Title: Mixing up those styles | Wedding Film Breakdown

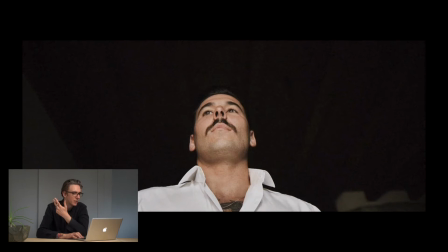4:08 guess I guess you need to be able to get lots of creative shots so I think a lot of handheld stuff is probably the way to go for this kind of thing maybe just shoot everything in slow motion do a lot of handheld a lot of like monopod kind of things that way
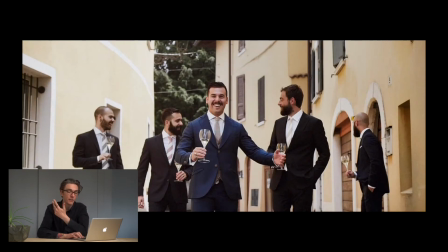4:23 you know you can always slow it down or speed it up depending on the part of the film you want to use it in. Do you want to use it in the part that's frenetic or do you want to use it in the part that's subdued?
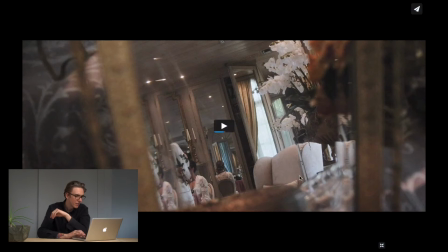4:36 This is a really beautiful shot, lots of like this is like in a mirror, into a mirror like double mirror shot, very cool, very artistic,
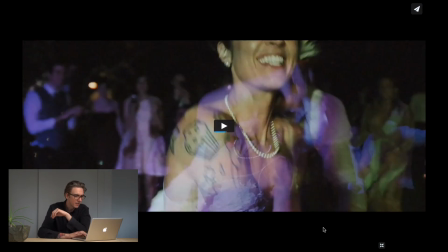4:45 very nice and then when there's lots of what do you what do you call that? It's like cross-dissolving with the dancing I really like that effect when you have dancing footage and you cross dissolve the dancing footage I
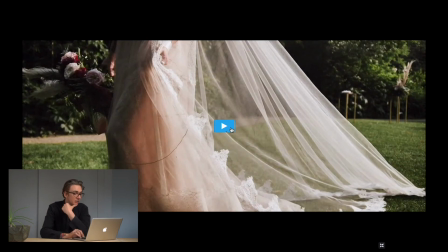5:01 think that's really nice especially with the colored lights lovely
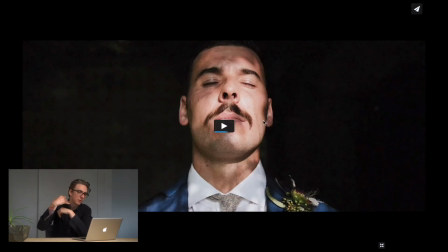5:06 shots like this where the light is coming through the dappled light on the on the groom's face love that
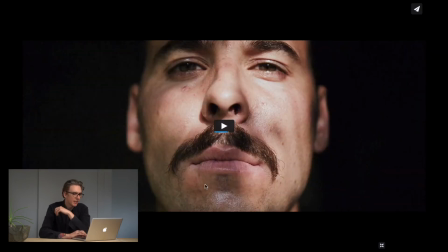5:10 stuff really interesting portraits I really like this idea for for coverage like get some really interesting portraits of the groom and the and the bride as well I think that's a neat idea.
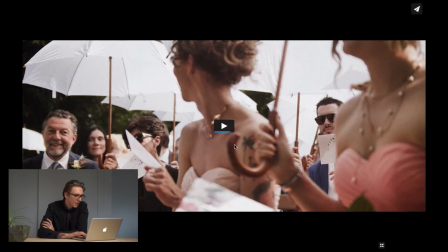5:25 I love these umbrellas, these are fantastic.
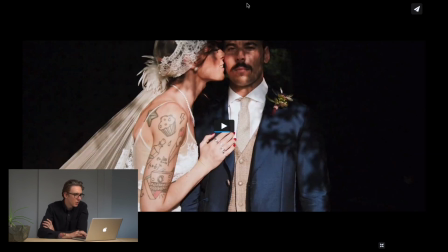5:29 A portrait of the two of them, I think this is neat. I think you can do this, you know, during the portrait session, the photographer's already getting this shot, get a, you know, just get a little bit of movement, get the bride to kiss the groom on the cheek, bang, you've got a really really cool, really like stoic kind of shot.
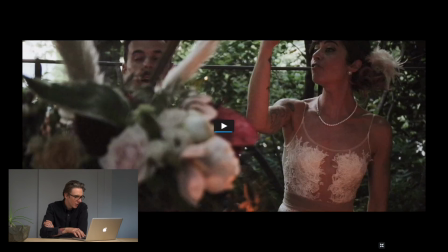5:46 I think it really works going down the aisle dancing stuff
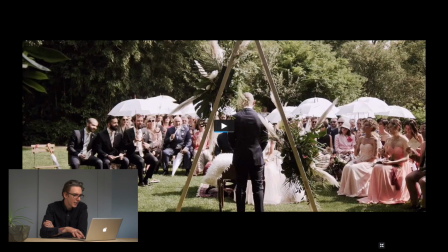5:52 yeah really really neat I definitely recommend you check out super weddings to
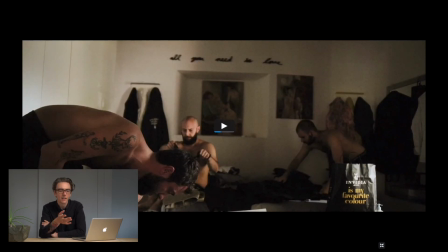5:58 to see how they blend these styles like this whole section here is really interesting too and the the the groom and his groomsmen are getting ready it's like really like it feels like television documentary or something it goes from like this punk style to like television documentary style to this like totally
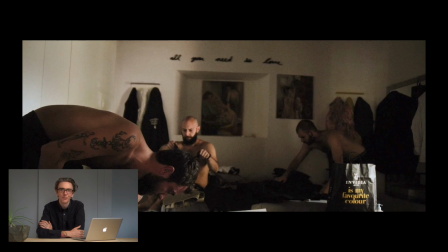6:17 avant-garde and artistic thing it's like really really cool how they blend all these different popular styles of wedding film so go and check out uh super weddings they make really really great stuff uh highly recommend them if you're in italy definitely hire them if you have any other recommendations for wedding films or wedding filmmakers i should review and critique on this channel please leave them down in the comments section below it would be my pleasure I'm always looking for new wedding filmmakers to look at and learn from so please leave them down in the comments section below don't forget to like and subscribe to this channel for more content like this in the future all right I'll see you all in the next video